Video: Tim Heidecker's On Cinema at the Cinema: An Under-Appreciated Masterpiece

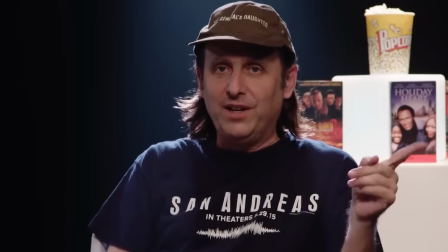With Greg's episode of On Cinema,
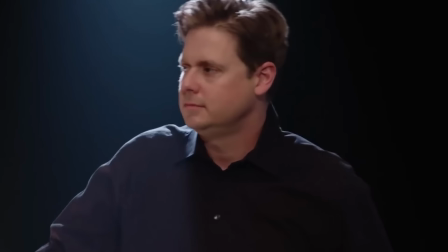there's an extra layer of meta humor because we are laughing at a fictional character's inclusion of this type of content and what it says about that character and his current position in the universe of this show.
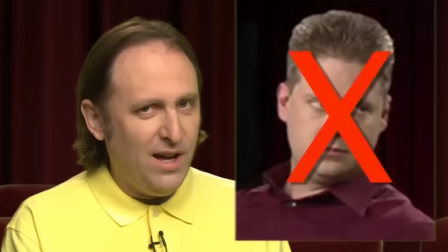Behind this episode's existence is years of Greg arguing for more of these segments and his visions for the creative direction of the show,
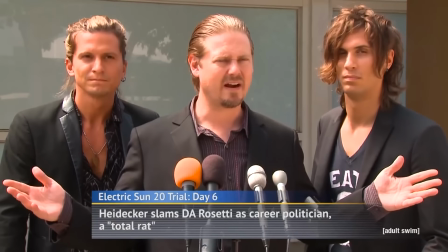as well as a history of complex power struggles and the farcical extenuating circumstances that led to him even having the opportunity to make this episode his way in the first
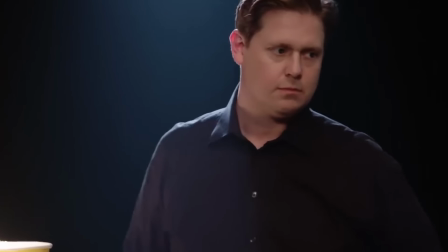place. On top of that, we as an audience know Tim's feelings about these segments and their lack of value to the show.
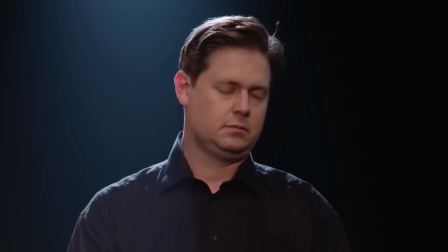Tim is such a well-realized character, and we know his mind so well at this point in the series, that while we're watching Greg drone on and on, Without Tim saying a single word,
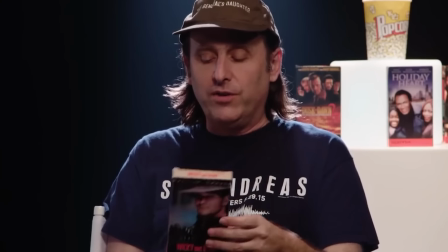his voice is in our heads, and we understand exactly how he's feeling throughout, which makes whatever Greg is doing infinitely funnier.
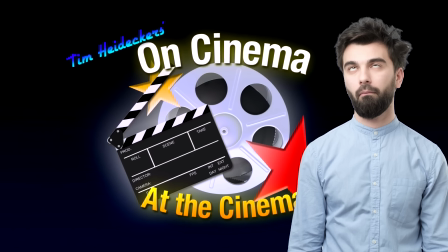There's so much to unpack with this simple idea. With the proper context, it goes from, ha ha, okay, I get it, it's funny because it's boring and it's going on a long time,
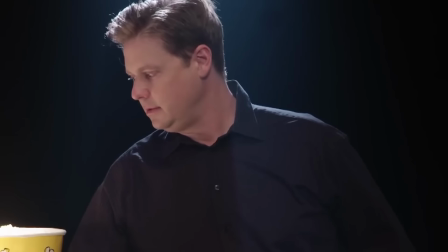to being a hysterically funny and multi-layered scene that perfectly encapsulates these two characters' relationship and their shifting power dynamics,
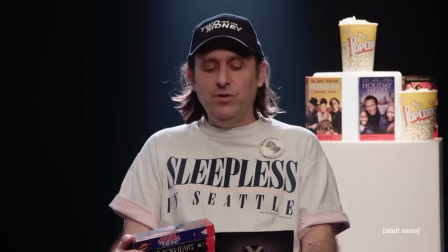as well as sets up a clear calm-before-the-storm situation in which we know chaos will inevitably erupt.
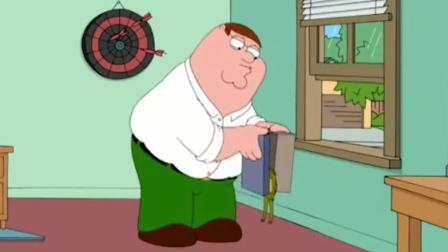Compare this to the frog scene in Family Guy, a show which I also do love, by the way, at least for the first years of its run.
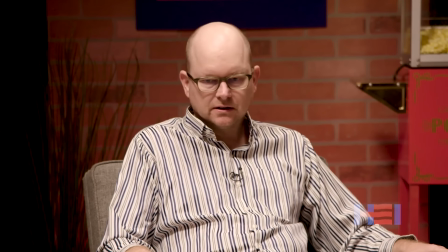Hopefully you can see my example of why On Cinema's style of meta-contextual humor is leaps and bounds above most anyone else doing something that would be described by many,
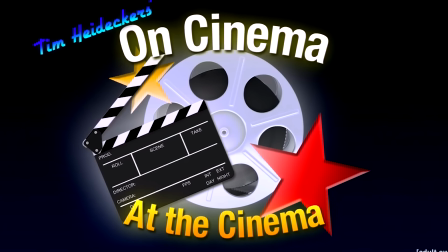I think rather reductively in the case of On Cinema, as anti-comedy.
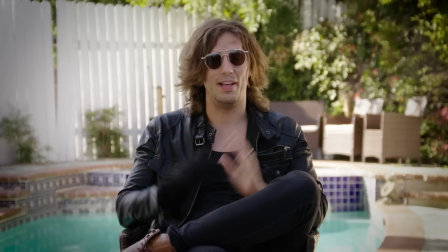No matter how funny or not you may find a given gag on this show when looked at it in a vacuum, it's never that simple.
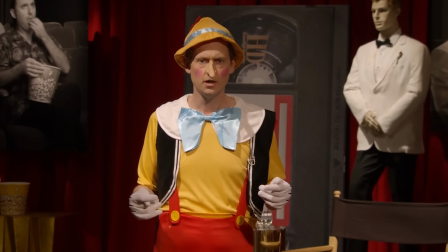There's always context. There are always layers of irony and character that reinforce it.
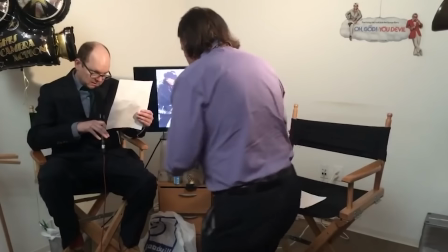It's comedy that challenges you as much as it rewards you, becoming more and more hilarious upon revisiting after progressing and further understanding the characters and their world.
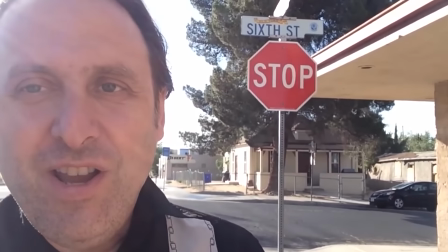I don't want to get too much into the actual plot of this series. I'll save that for another video.
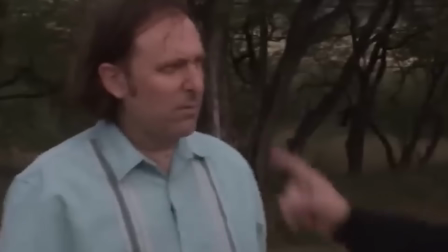I first want to talk about another element at the core of this series that sets it above almost any other comedy for me.
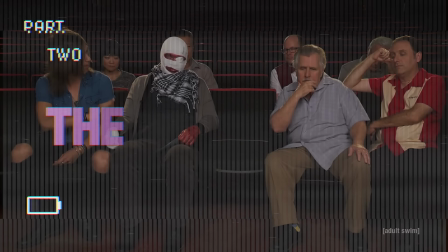The characters and the performances. is. Moving beyond the central conceit, perhaps the most important aspect of this show's genius is its seriously amazing characters,
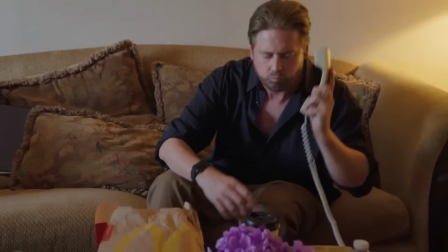their relationships to one another, and the absolute masterclass in comedic acting on display here.
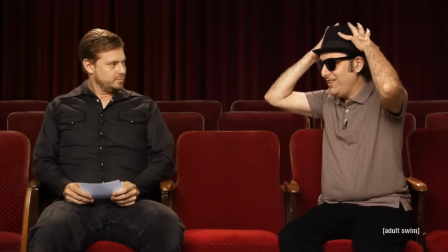Let's start with Tim and Greg, both deeply narcissistic and troubled people, often diametrically opposed and bound together by a bizarre and complex relationship.
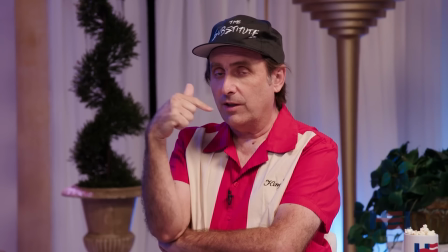I know it's crazy to say given the concept of this show, but in my opinion, Tim and Greg are two of the best,
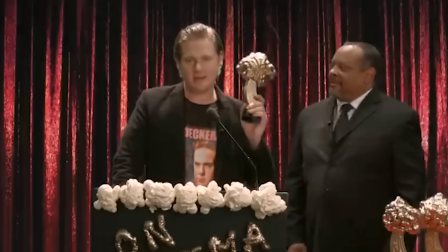most well-realized, interesting, and most importantly, truly hilarious characters in entertainment. First up, Tim is the creator and host of the show.
My name is Tim Heidecker, and welcome to the first episode of my new show, On Cinema at the Cinema.
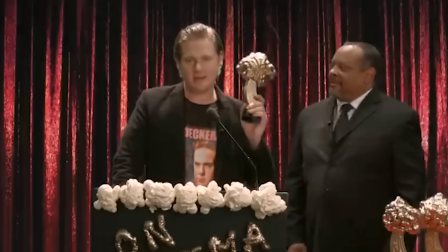He is often defined by his vanity and self-importance.
Whatever gene that is that make you gifted musically, I got it in spades.
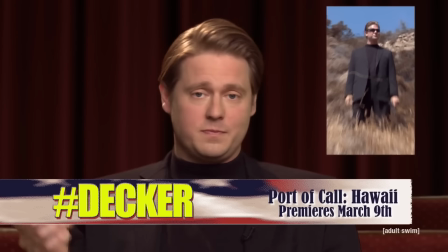He is consistently self-centered and stubborn, and has an unwavering belief in himself that that constantly gets him in over his head.
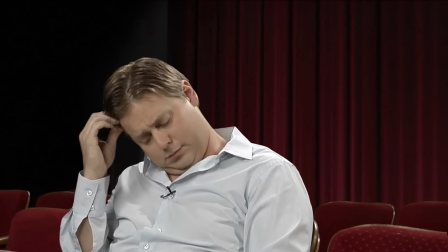I was making on cinema and the thought occurred to me, hmm,
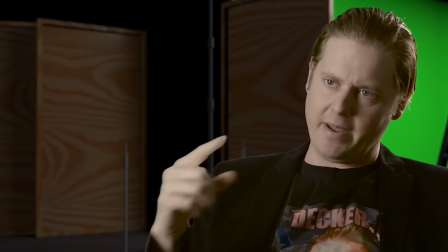maybe I can do as good a job, if not better, making movies and TV shows and things like this.
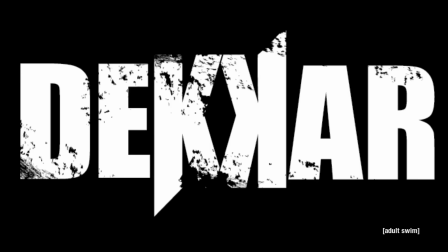I'd like to announce the formation of my first ever band called Deckar.
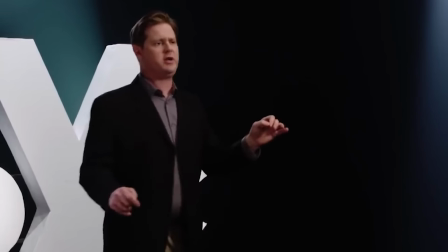I'm running for district attorney of San Bernardino County.
He rarely takes responsibility for his own actions.
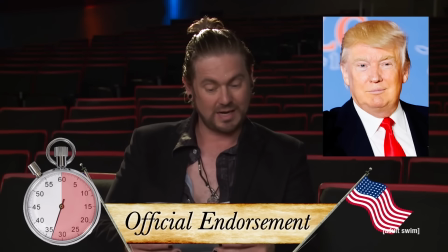I'm a perfect person. The people around me are flawed.
And constantly postures morally and politically, but has no real convictions.
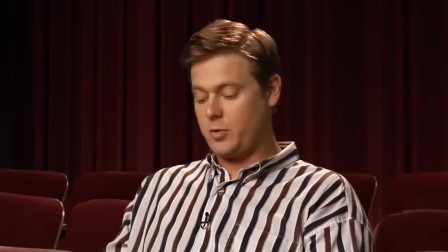That problem has been evacuated. As a member of the pro-life community, I stand for those ideals.
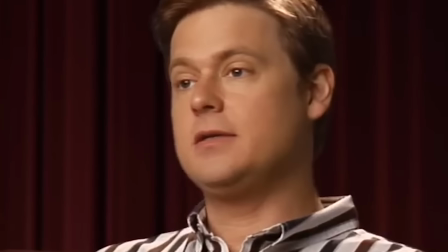And you are a part of that situation. Choices have to be on the table because there was no way that I was going to be in that situation.
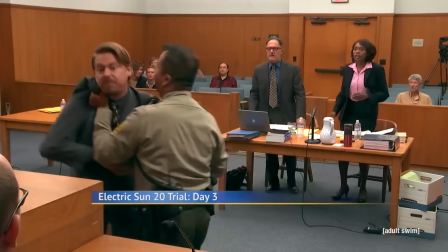Another core characteristic is his temper. Especially when drinking, he often loses it over seemingly benign things to hilarious effect.
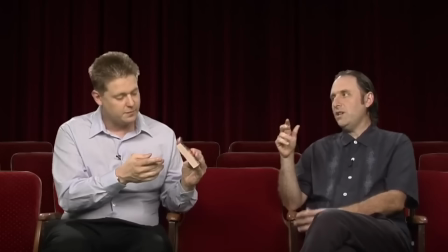Tim's anger comes into focus in little moments here and there in the first few seasons. This ranges from Tim getting visibly frustrated with Greg.
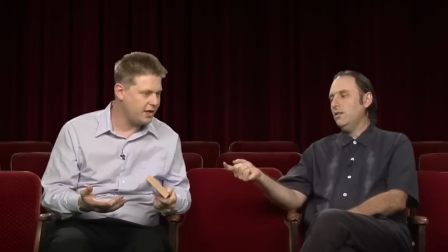It's where they go back to San Francisco. It's not that hard to explain.
No, to completely losing his temper on the live broadcasts.
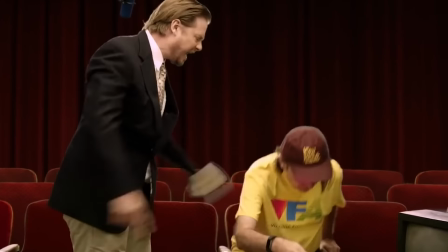Get out! You don't need any of this shit anymore. Get out of here! Shut up, shut up. Fuck this!
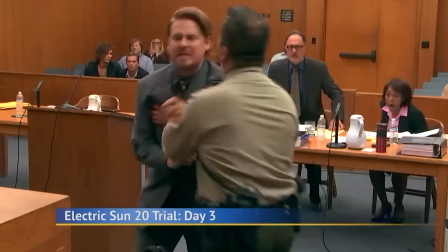Get on the fuck out! He didn't disobey me, it's murder. I'll fuck you up, Mark. For sure, K-Mart.
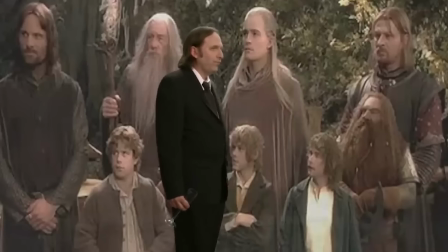What the fuck is your problem? I told you to sit down. Sit down.